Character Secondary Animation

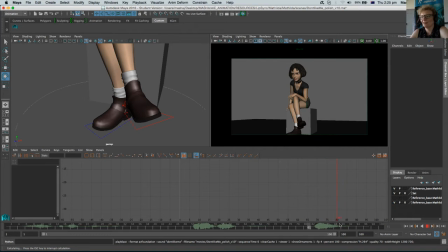1242s
So, well, it's a really direct question. It's very, I'm not really sure what the situation was in that movie. But from her being
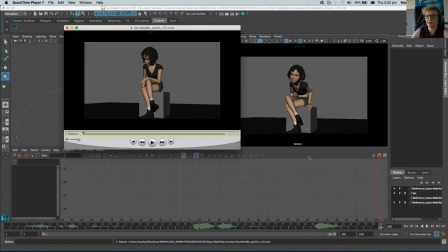1255s
so like she was at the beginning, for being very
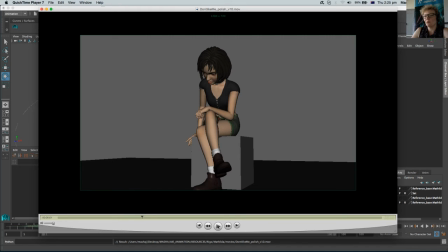1262s
um, kind of more in a safe place, feeling more in a safe place, just by adding the secondary action on her foot. So we're giving her a little bit more instability, a little bit unsecure feeling what she's having.
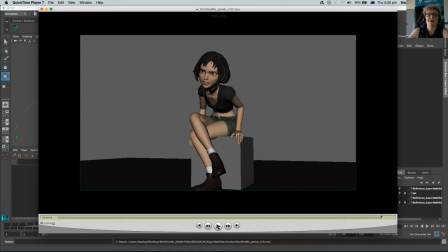1283s
All right. And we all know this moment. That the same could be what if you focus on the ground and you just do this with the knee. So a knee goes up and down like really, really in a fast frequency. You've seen it probably a million times, and maybe even you doing it. You may be doing it now.
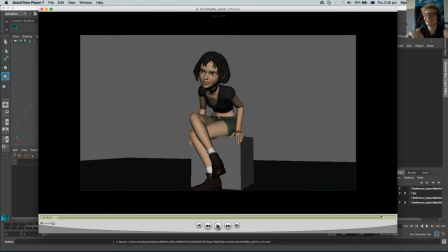1303s
Maybe not. But it's interesting. So there, because so many things are happening kind of automatically, and you're not even thinking about those little things. And you as an animator, this is your job to see all these little things and save them on your hard drive in your
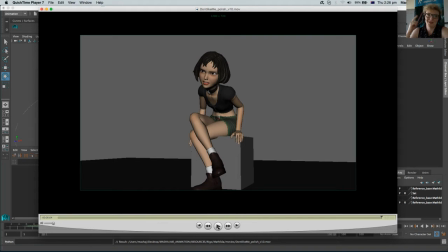1323s
head, I mean your memory, memorize them. And one day you might need them to use them somewhere in animation, on production, or whatever, wherever you or your own movie. So we need to observe. This is why an animator's job is to observe.
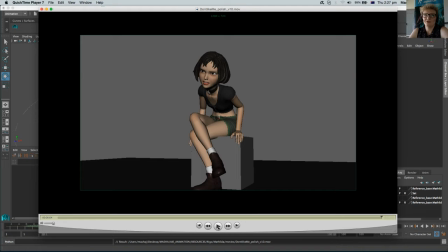1343s
You observe the life and you take little pieces out of it. You look at every single piece and you save it. All right. So I think it's quite obvious, right?
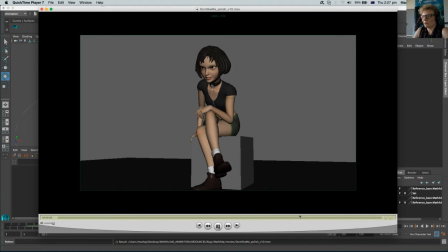1358s
So what happened here with the food? All right. So yeah, because I deleted the animation on her knee. Knee is a little bit too stiff right now. It's just not moving. The whole leg is not moving. This is what I absolutely hate in animation. The frozen um,
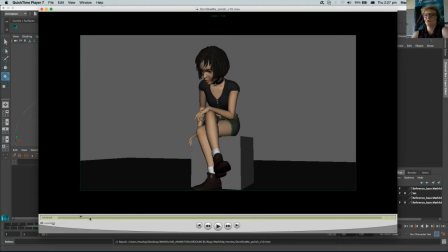1377s
controls, so that you animating the organic character. So it's supposed to be organic, right? So we're never really 100% frozen, right? Only with that we're not. If as long we move, we breathing.
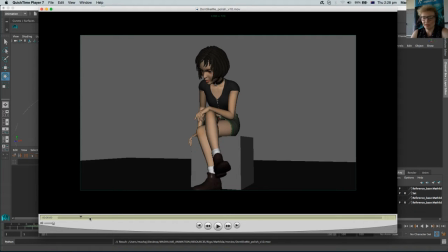1393s
So there's some tiny little bit movement always happening. And all parts of our body, is it like a knee or even the shoulder, or um, also like her leg is over another leg. So it will be some movement as well.
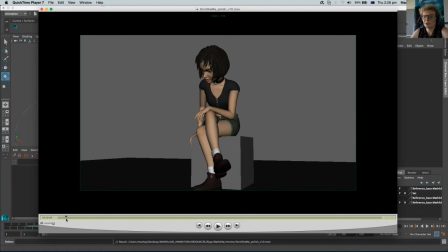1410s
So this is what I always teach my students. I don't want to see frozen limbs or frozen hip or frozen shoulders or frozen head. Nothing shouldn't be frozen, right? So
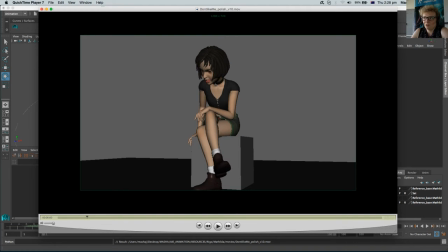1429s
all right, so this is the one thing. The other one, I think, what she might do, I probably will now animate her so that between the sentences, after she's saying,
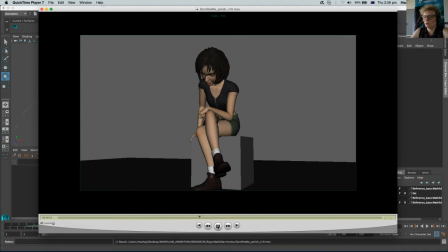1444s
now answer my question, that's the first one.
You don't like me, why?
And this is after the first one here. Now answer, oops, come back.
Now answer my question.
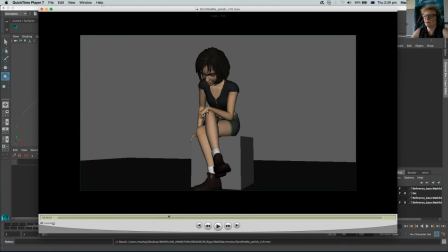1456s
Here, she takes your left hand and maybe wipes on the nose or something. Or, I don't know, some things you need to do.
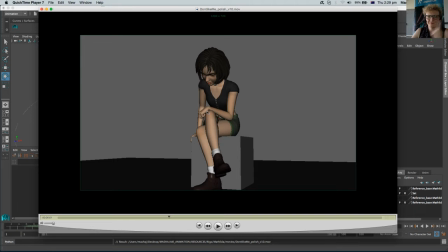1470s
It shouldn't look like she's sticking the finger into her nose somewhere in between. But I want to do something like what it maybe one of the animators would think. All right, so she need a little bit secondary action that because she's thinking, right?
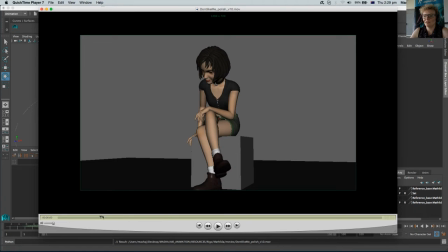1489s
So it doesn't have to be.